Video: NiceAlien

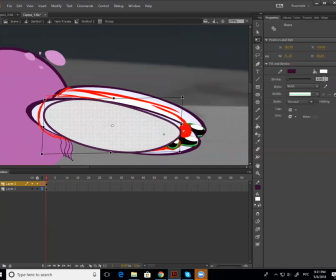(20:33)
Потому что если ты оставишь его так, как тебе сделал круг программу, оно так и будет выглядеть программно. Okay? У тебя должно быть, как бы, любую вещь, которую ты создаешь, у тебя должно быть, как бы, ощущение, что ты ее потрогал, ты ее изменил под то, что тебе необходимо.
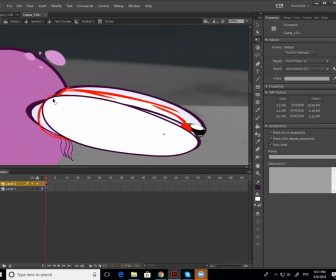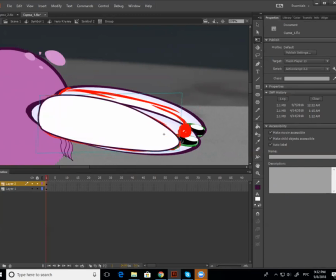После этого ты можешь ее разбить, если надо. Имеется в виду даже линию, она у тебя может превратиться в кисточку, если очень хочется.
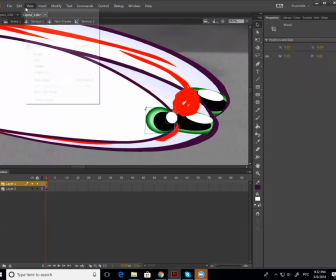Окей. Ну, вот у нас получается глазик.
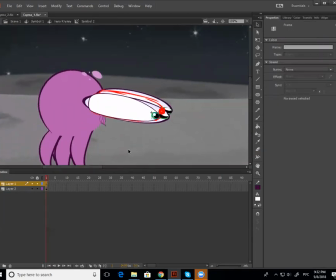(21:32)
Теперь, что у нас дальше происходит с этим глазом?
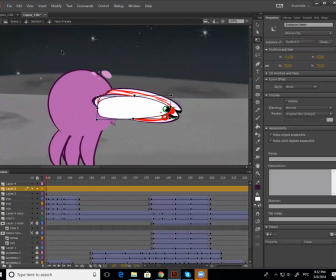(21:35)
Видишь, она у нас очень криво все это дело создает из-за того, что у тебя изначально символ твой один не стоит хорошо.
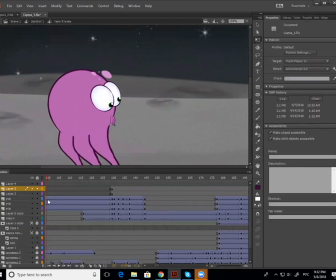(21:44)
Неважно, сейчас мы с этим справимся. Окей, один глаз и второй глаз.
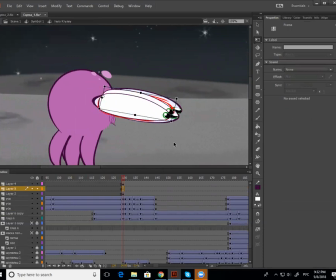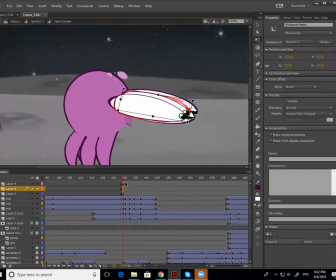(21:56)
Да, дальний глаз будет чуть-чуть поменьше. Я его уменьшаю. Теперь момент, когда у меня начинают появляться глаза.
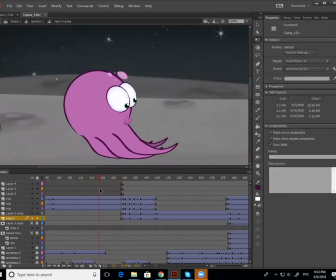(22:04)
То есть любая вещь, которая происходит быстро, мы должны подготовить зрителя к тому, что сейчас будет что-то происходить. Поэтому мы возьмем эти два глазика, немножко их растянем, показывая о том, что, ну, что-то сейчас произойдет. Mm-hmm. Еще зритель не знает, что, но понимает, что это явно будет с глазами.
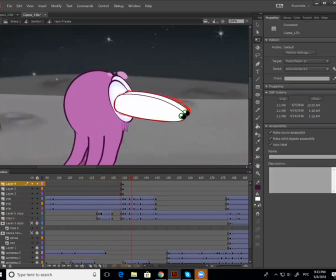(22:24)
Да, дадим этому замедление. Okay. Дальше у нас появляются этих два глаза.
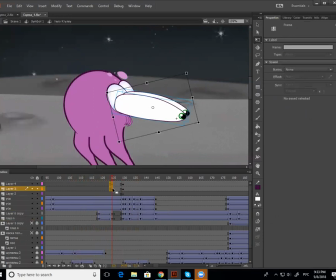(22:32)
Теперь они появляются, продолжая движение вперед. Соответственно, мы можем сделать сначала,
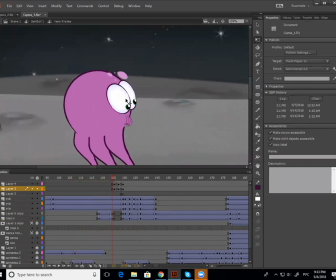(22:40)
как бы вернуть их к этому положению глаза, да, то есть как будто бы они пришли отсюда,
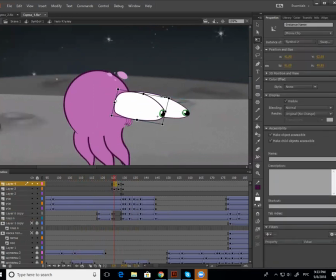(22:47)
видоизменив их немного, но не сильно, да, мы помним, что Ира говорила, не больше 30%. Окей?
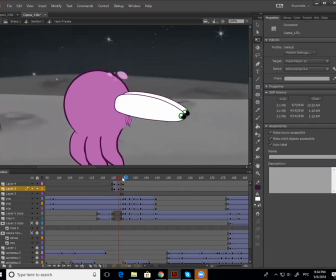(23:01)
Теперь движение будет недостаточно картунное, да, для того, чтобы картунное движение, потому что ты же здесь делаешь очень картунную анимацию, она должна быть все время на грани, все время преувеличенная, и она все время должна быть прыгающей, да, то есть в основном, чем отличается картунная анимация, что у любых объектов у них нету веса,
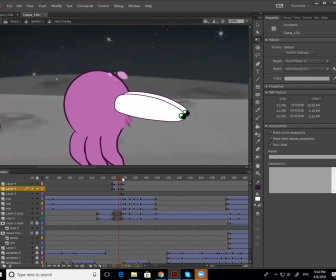(23:21)
а если у них нету веса, они будут как резиночка прыгать все время, да, соответственно, мы сделаем ему баунс моим глазам, то есть они пройдут дальше, растянутся больше, чем нужно, на секундочку, но тоже не чересчур, не переборщив,
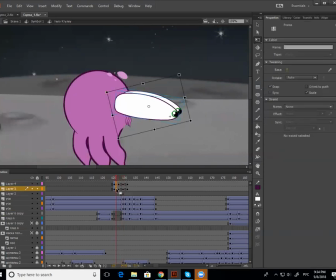(23:38)
вернутся назад, вот в этот ключ, и потом только встанут сюда.
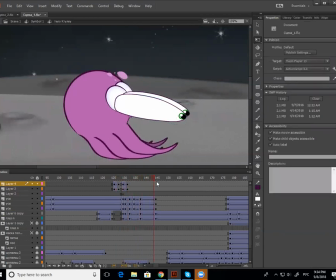(23:44)
Окей, сейчас мы вот то, что у тебя там происходит, подвинем, чтобы она нам не мешала. Окей?
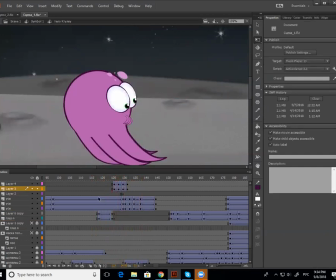(23:57)
Понятно, что я сделала? Да, понятно. Вот, теперь сейчас, в общем-то, движение меня устраивает, но меня не устраивает тайминг, да, то есть тайминг имеется в виду, что он очень равномерно, да, все эти три части очень равномерно происходят. Я хочу, чтобы это происходило значительно сильнее.
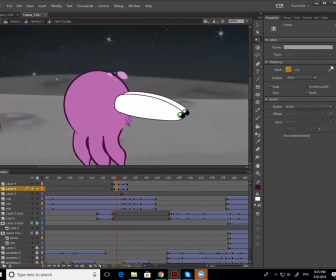(24:14)
То есть я здесь делаю ускорение, а потом я сделаю медленную остановку,
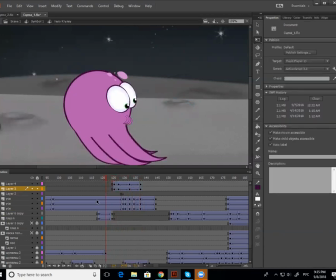(24:20)
да, я помню, что после каждого движения, которое быстро, обязательно должно произойти медленное движение.
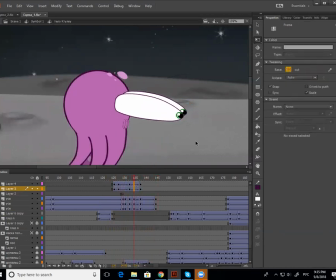(24:26)
И этому я тоже должна дать замедление, ускорение в конце. И у нас получается что-то вот такое. Окей? Мы можем чуточку больше преувеличить здесь глазки. И добавить еще один элемент,